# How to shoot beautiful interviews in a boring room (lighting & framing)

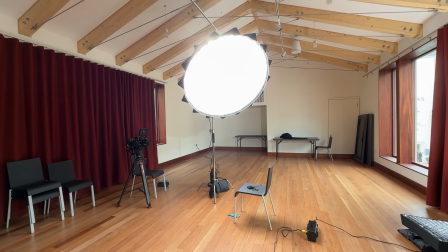4:10 And I think there's always these tensions on the day, balancing creative choices with technical realities and knowing, when to commit and when to make decisions and what risks to take. So we had to go drawing the curtains and placing the subject against those. Again, bit boring, flat.
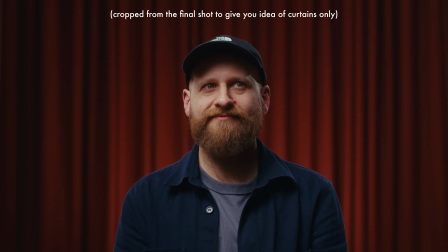4:23 The curtains were quite nice and red, but again, lighting didn't feel very motivated.
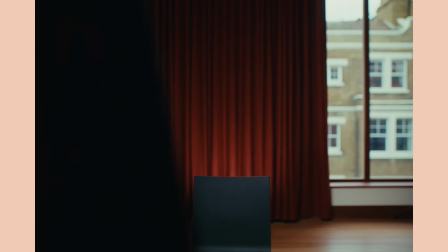4:28 It just could have been anywhere. So I had the idea of just like drawing the 2 curtains into a central column behind the subject.
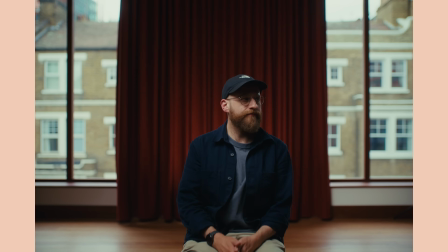4:35 And then suddenly, that was it. We finally realized that was a shot.
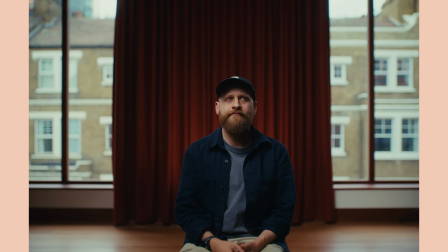4:38 It would basically solve any issues we had with strong overexposed backlit windows, distracting from our subjects.
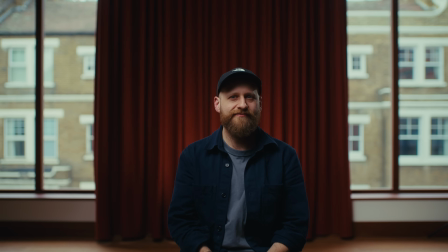4:44 It would add some nice contrast to the frame, some nice interest. It would help break up and add more symmetry to that background, contrast between the light and the dark, and then also some nice deep red tones, giving, quite a dramatic feel to the shot.
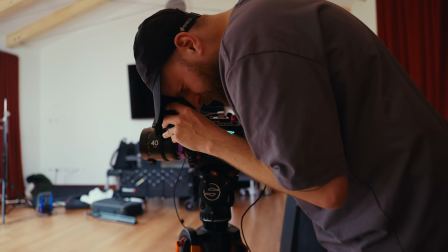4:59 So then we were just finessing the framing. If you're shooting just a 16:9 frame, you'll have a certain smaller amount of headroom between the top of the frame and the top of your subject.
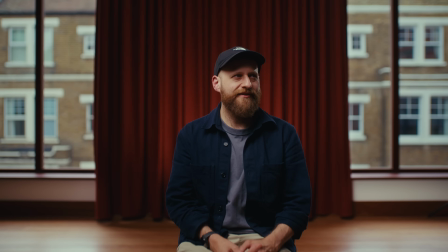5:08 But with vertical, you tend to need to leave a little bit more because you want your subject's head or
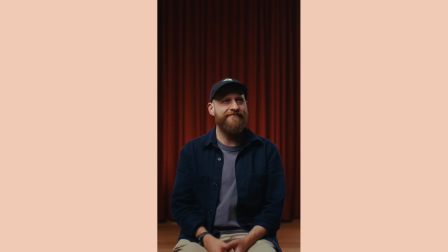5:14 eye line slightly more centered in the middle of that vertical frame than you don't want them on the edge at the top.
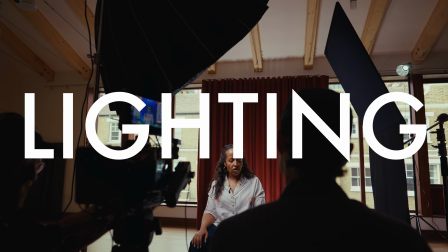5:20 So exposed the camera for the background for the windows, and then we basically built the lighting up from there.
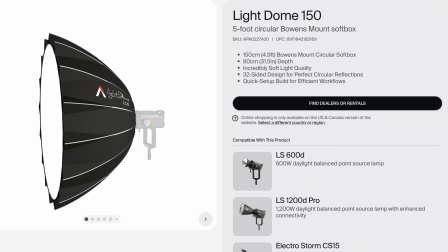5:26 Our key was a Godox M600D with an Aputure light dome 150. This is a recent addition to my kit.
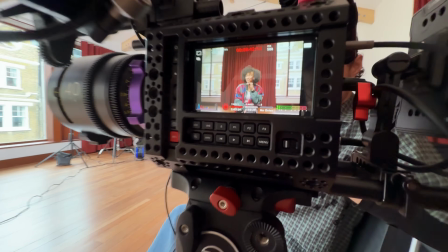5:32 I absolutely love it. It gives you this kind of like soft book light feel, but without any of the hassle or faff of having to set like a book light setup.
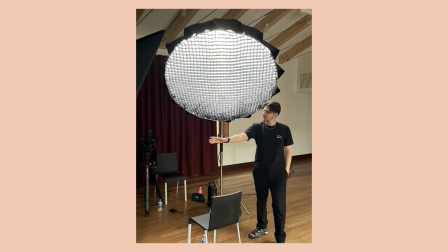5:40 But the one caveat is that it obviously does eat a lot of output from your light. So even though we've got quite a punchy light for a setup like this, we were running it close to 100% for most of the day to combat those windows because we were dragging down the exposure on the camera.
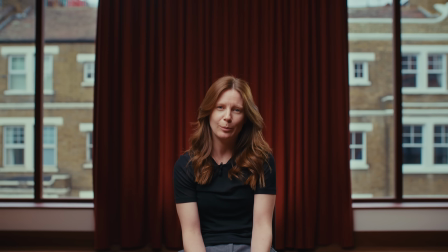5:54 So we had to push more light onto our subject.
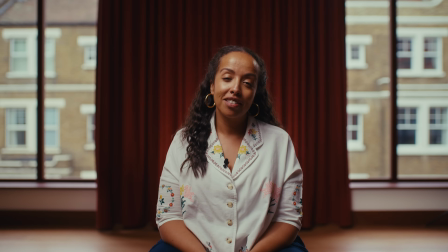5:57 So the goal was obviously to get a really nice, soft, flattering key with some shape and dimension on our subjects.
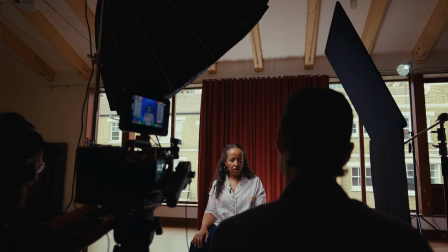6:04 And then we'd also add a little subtle hair light to help the subject, just pop out from the back.
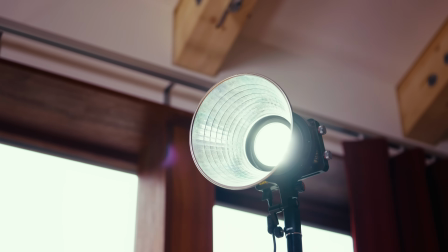6:09 Obviously, the windows themselves did give a lot of ambient room tone, also a bit of backlight as well.
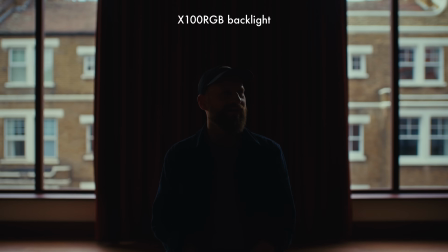6:15 But we just added a tiny little ZHIYUN X100 RGB as a kicker just to add a little bit more and wrap that edge light around the face. So I think we had that with a reflect dish, I think maybe like 10-20%. Daylight balance at 5600 Kelvin.
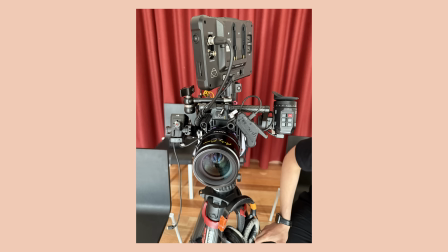6:29 So on the PYXIS, I was using my Mofage Poco PL adapter, which also has the drop-in ND solution. And I think we had around 1.2 of ND in there, so quite a lot. And then the lens itself was at T2.8 and the camera was set to around ISO 400.
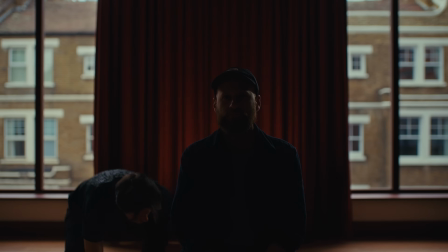6:47 One of the best last minute decisions was that we used a Godox LED panel,
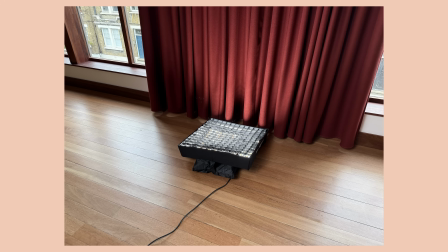6:51 which we set flat on the ground behind the subject, and we just sort of propped it up with some sandbags. And that basically just pushed a little bit of light onto the curtains behind the subject.
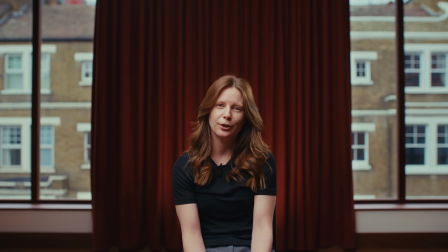7:02 It was subtle, but it just gave us this little extra detail,
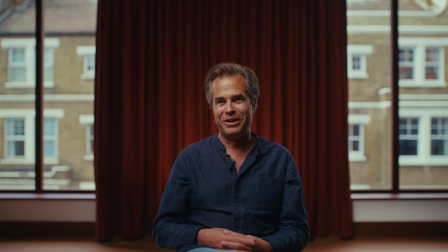7:06 this little extra halo that just made the shot feel a little bit more polished and just added a little bit more interest and drew attention in the eye to the subject. And this is really important of like scheduling on the day and giving yourself enough help. So I had an assistant, we had enough time to set up.
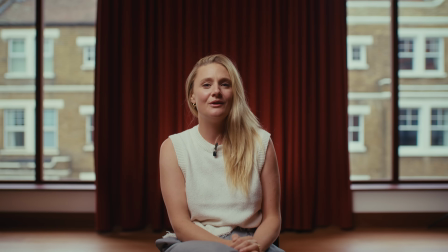7:20 It just gave us enough head space to sort of experiment and try things out and obviously land on this little detail before we had to start shooting for the day.
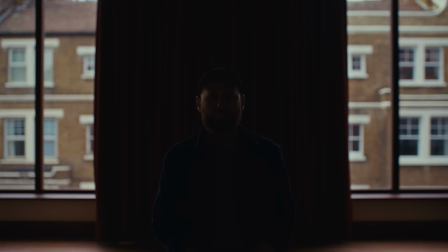7:28 I think the addition of it just really ties the shot together and just elevates it a lot more than it would without.
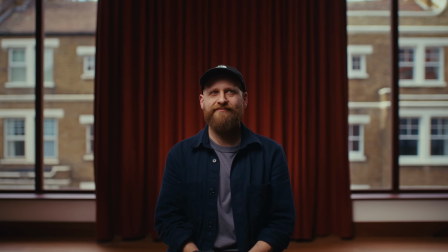7:33 The light outside stayed mostly consistent, but during the brighter moments we were just able to rip the grid off the key light, and that helped us push a bit more output onto our subjects.
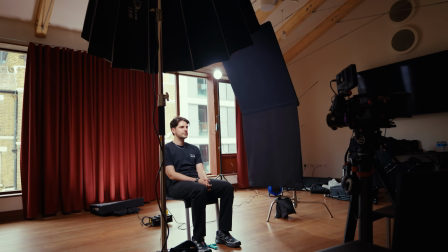7:42 We also had a big floppy serving as our negative fill,
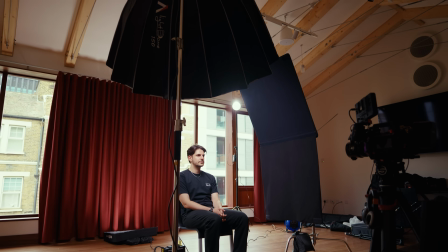7:45 and we could also just walk that in closer or further back depending on how much contrast we needed to place on our subject.
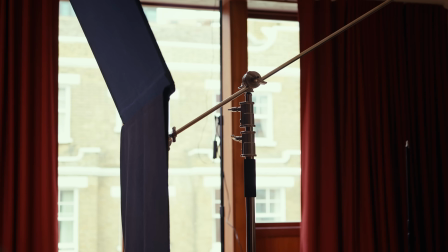7:52 So if we were ripping the grid off, we walked it in a little bit closer just to add a bit more contrast and shape to the lighting on the subject's face.
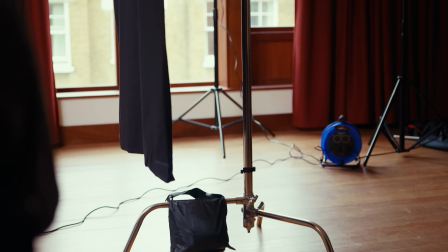7:59 We were making sure that we were keeping things simple, keeping ourselves nimble and not overstretching ourselves. So we just got a key light and a backlight and then one accent light lighting up the curtains as well. It's nothing fancy. I think like communication with the client is a really important thing to sort of highlight here.